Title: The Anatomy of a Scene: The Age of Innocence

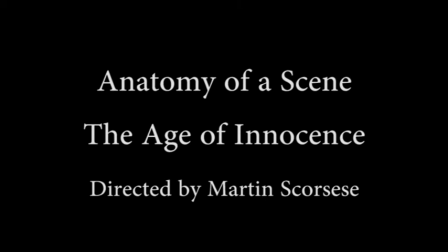My name is Kate Queen and this is my anatomy of a scene project based on the film adaptation of The Age of Innocence by Edith Wharton. And my scene is the final scene of the entire film. And it begins with Archer stating this really introspective quote about himself that really
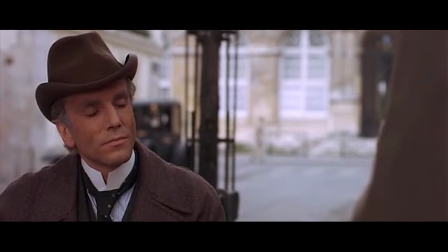encompasses the motif of fear of ostracization and how it manipulates his actions all throughout his life.
Just say I'm old fashioned. That should be enough.
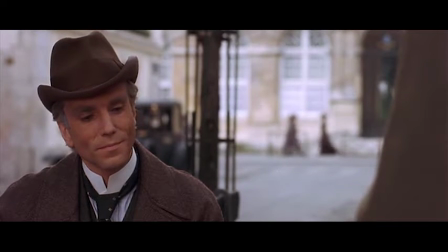Furthermore, I think this scene's main function is to keep the audience
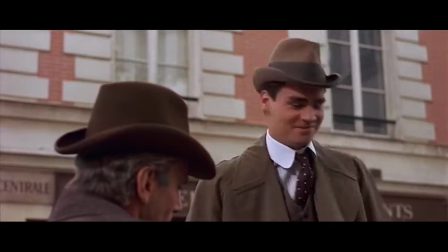in with what Archer's inner thoughts are without having him have to say anything.
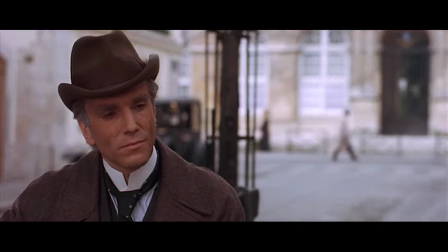We can see this throughout the director's use of close-ups, including the one right here.
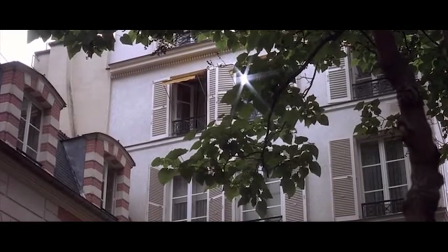In the following point-of-view shots, at such a low angle, we are able to delve into Archer's thoughts.
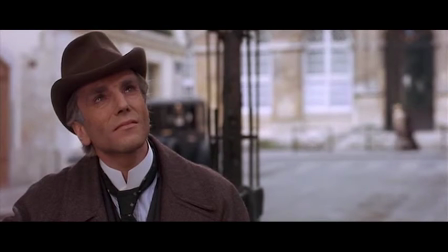Additionally, this quick frame change between Archer into the window and back to Archer,
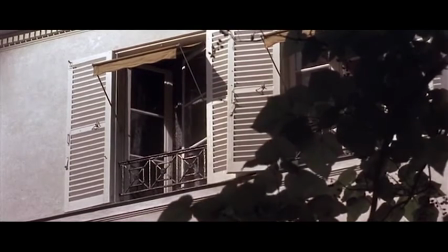I believe symbolizes his inner conflict between sticking to his societal conventions
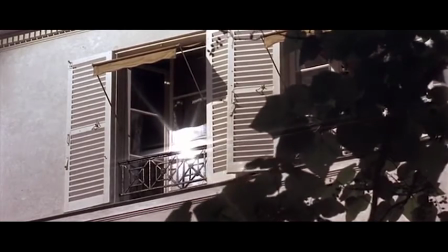he's known and reaching out and going against the grain and being with Ellen.
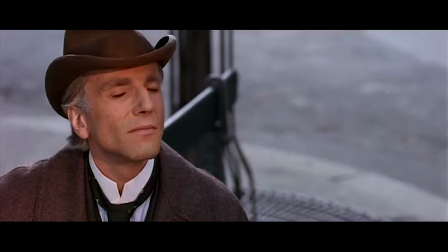Going along with being in Archer's thoughts, these fading transitions into this beautiful flashback that Archer has of Ellen
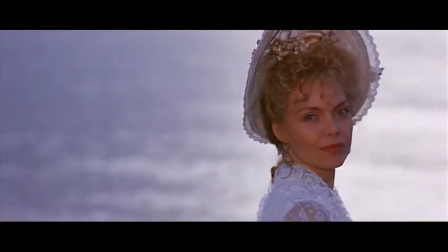is literally putting the audience into a memory Archer has of Ellen,
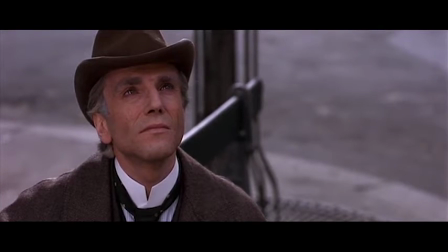and one that holds such significance for him. Coming up, we'll hear these low beats, which again, I believe symbolize Archer's inner conflict. Yet, with this rise that comes up into the music, we see Archer gains this closure right here.
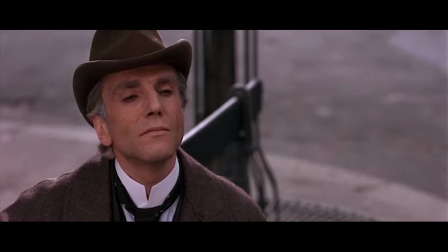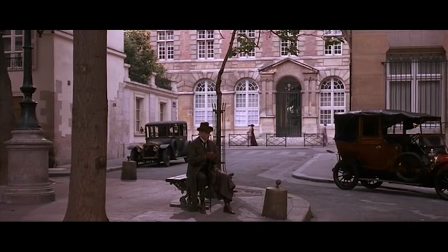So what has always constrained him, kept him bound from following his heart, is now what, later in his life, has brought him closure.
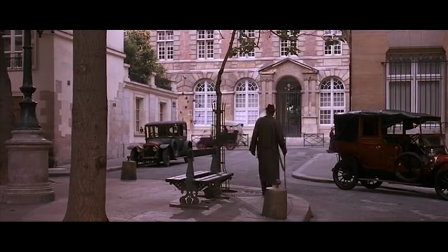The scene finally closes with this magnificent wide shot of Archer essentially fading away into the distance. But in this moment, Archer is going back into reality, leaving Ellen as a memory behind him.
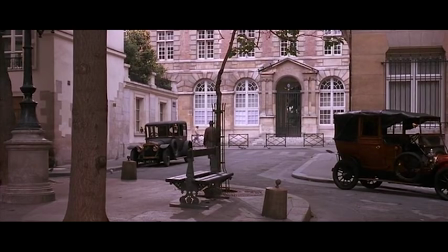And the music swells, and you're led to believe that Archer has found some sense of peace within himself.